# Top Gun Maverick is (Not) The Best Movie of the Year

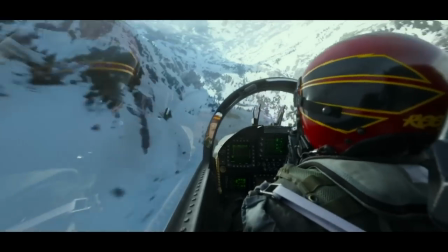Top Gun Maverick is a good movie, and I would not argue against that.
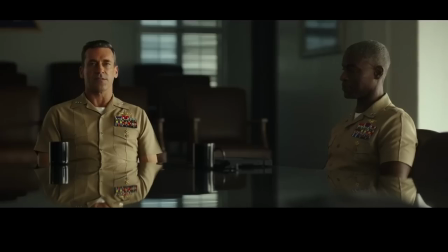But a great movie? This is where I start to bristle.
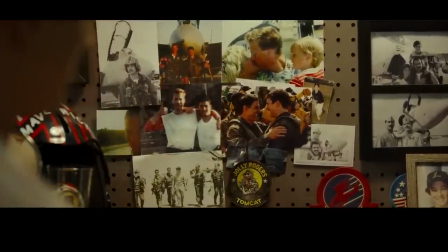For a start, a lot of why the movie's structure is so successful is because it's highly derivative.
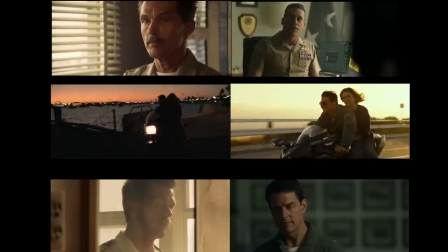In typical Legacy sequel fashion, Maverick hits the exact same plot beats as its predecessor, and also in typical legacy sequel fashion,
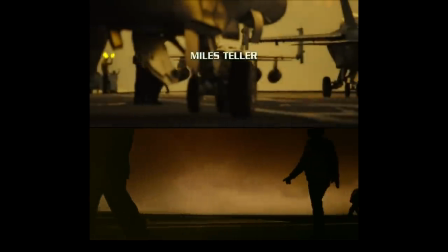actively flaunts this repetition rather than try to hide it.
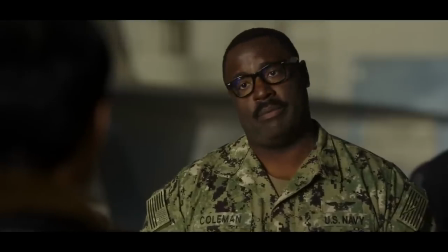Beyond just copying the original film, though, Maverick's screenplay is just more generally a wash in cliche.
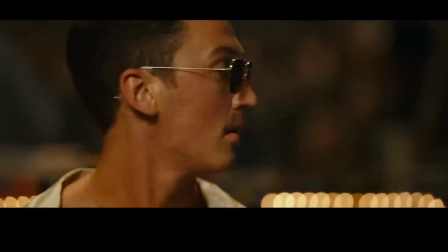Every character is a stock stereotype. The rookie with a chip on his shoulders, the reluctant mentor, the old flame, the arrogant rival,
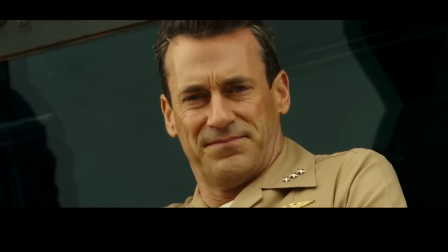the hard-ass, and all of their arcs pay off in the exact way you'd expect them to.
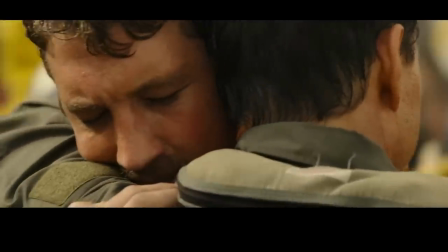It works, sure, but it works because it's safe.
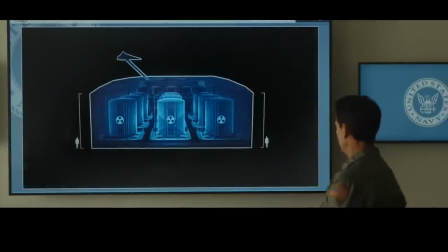Then there's the film's geopolitical implications, Maverick careful to never explicitly name, or even imply,
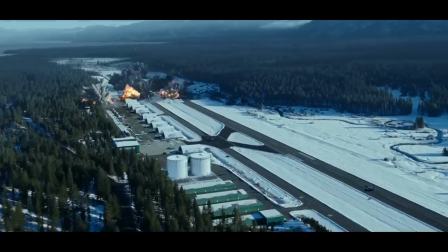who the enemy is, lest we should think about the ethics and implications of America blowing them to smithereens.
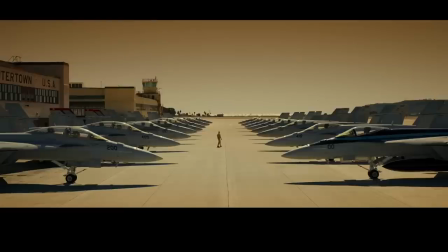Speaking of politics, Top Gun's legacy as unofficial propaganda remains intact.
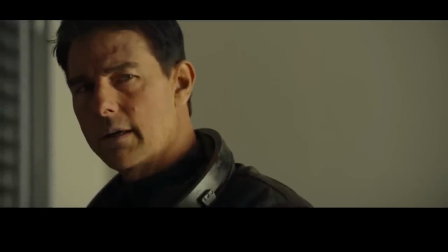Much as Maverick may be a metaphor for blockbuster filmmaking,
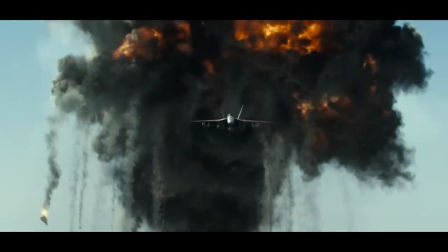it is also literally about the supremacy of American military and a celebration of their fun toys.
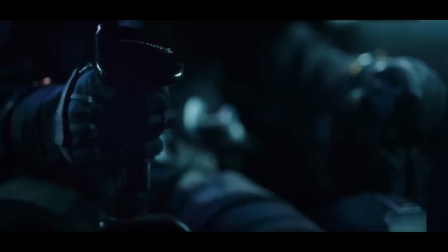The inciting incident is practically sponsored by weapons developer Lockheed Martin,
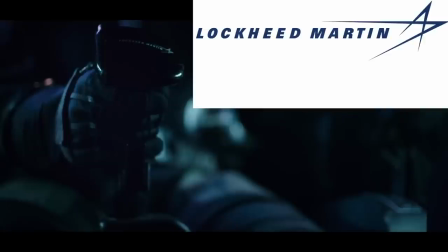responsible for selling weapons to the Department of Defense and the makers of Maverick's sexy new plane.
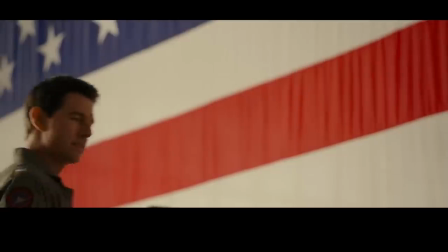Can't say I particularly love that. And while I did praise Maverick's screenplay improvements over the first movie,
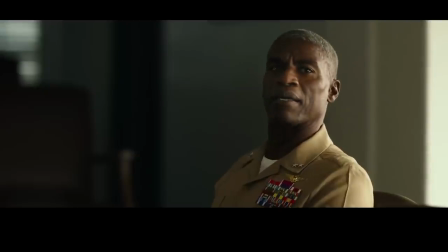I don't think the sequel matches the original Top Gun's aesthetic strides.
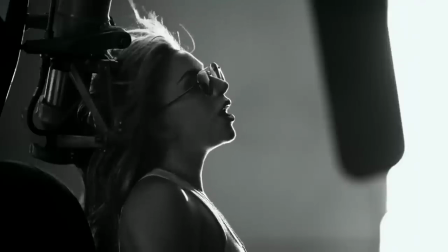For one, the soundtrack doesn't even come close. No disrespect to Lady Gaga, but Hold My Hand is not a particularly memorable tune,
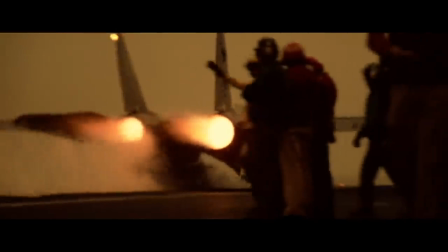certainly not an earworm like Danger Zone or Take My Breath Away.
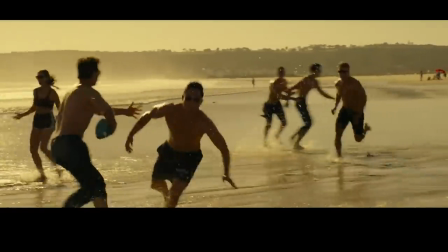One Republic's I Ain't Worried has a nice F ability which effectively scores the beach football game,
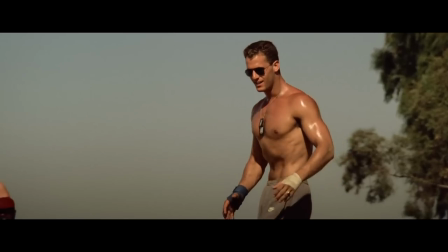but does it match Kenny Loggins' playing with the boys and the unadulterated homoerotic display of masculinity from the first movie?
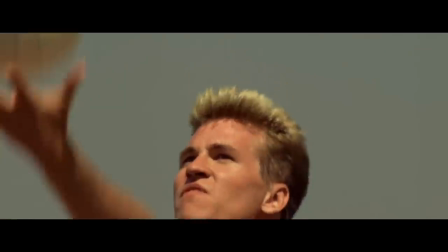I should say not.
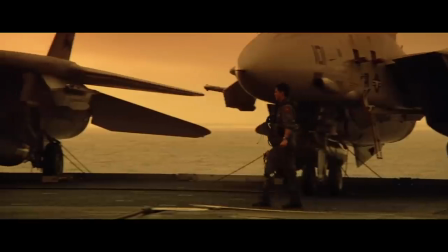Visually, Maverick certainly fares better, but it still falls short of the sheer intensity and maximalist spectacle of the late Tony Scott.
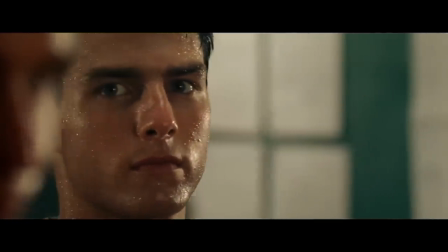To crib a line from my friend the movie vampire on Letterboxd,
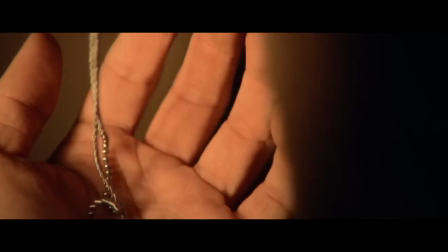whether one considers it a good thing for Hollywood movies to be filmed like Gillette commercials is a matter of taste,
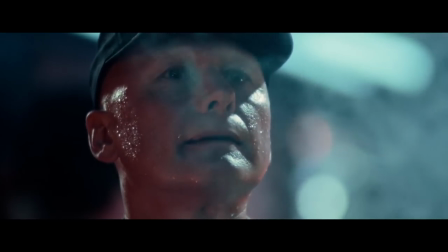but there's no denying Scott developed a slick and influential style for shooting blockbuster spectacles.
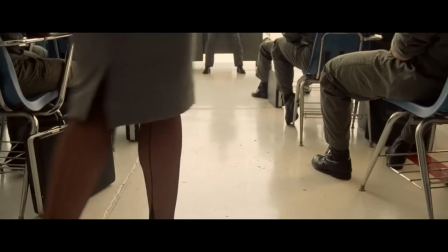The emphasis on pleasure, wherein every frame is designed to be as sexy and as exciting as possible,
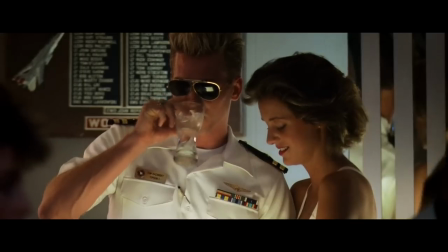may well be shallow, but it certainly lends itself to some sensational imagery.
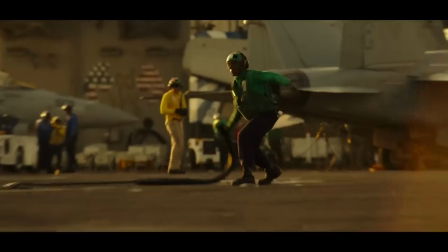Joseph Kaczynski does his best to replicate that style, even recreating specific images.
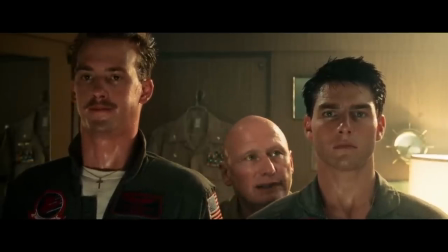But Maverick lacks the physical, near-carnal quality of the original. The images are a bit too crisp and clean.
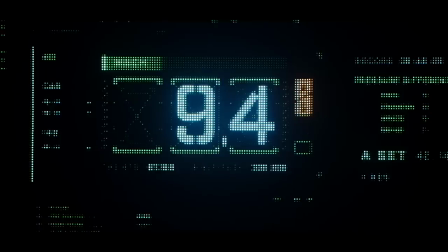Now to be clear, this is a matter of degrees.
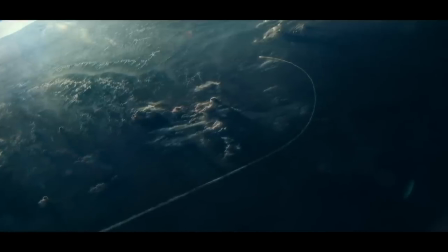Top Gun Maverick is, on the whole, a very nice-looking movie, with a good sense of scale and excitement.
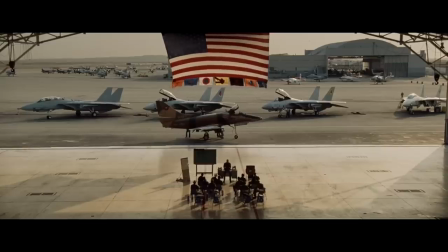But when compared to Tony Scott's innovations, Kaczynski is clearly a follower.
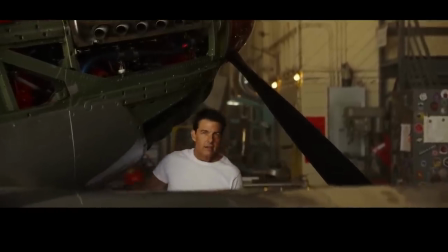And while Tom Cruise certainly holds the film together with movie star bravado,
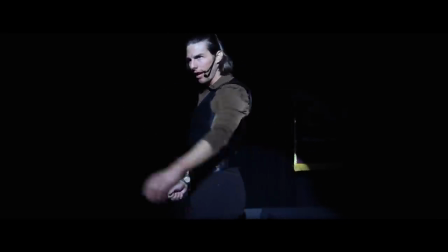I must say, I miss when Cruise used to really stretch himself as an actor,
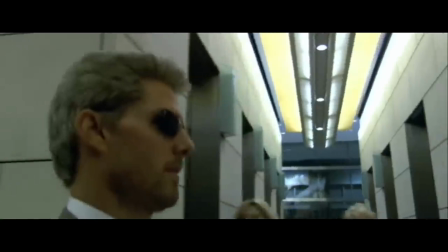teeming with auteur filmmakers who did challenging or subversive things with his star persona.
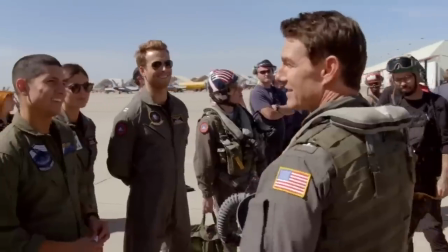I think about all the work and strenuous training that went into bringing Top Gun Maverick to the screen.
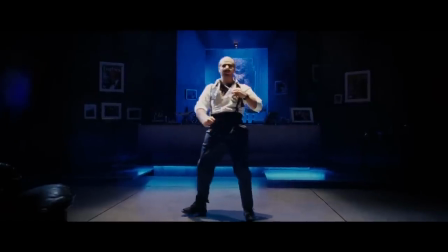All for a character that interests me infinitely less than Les Grossman.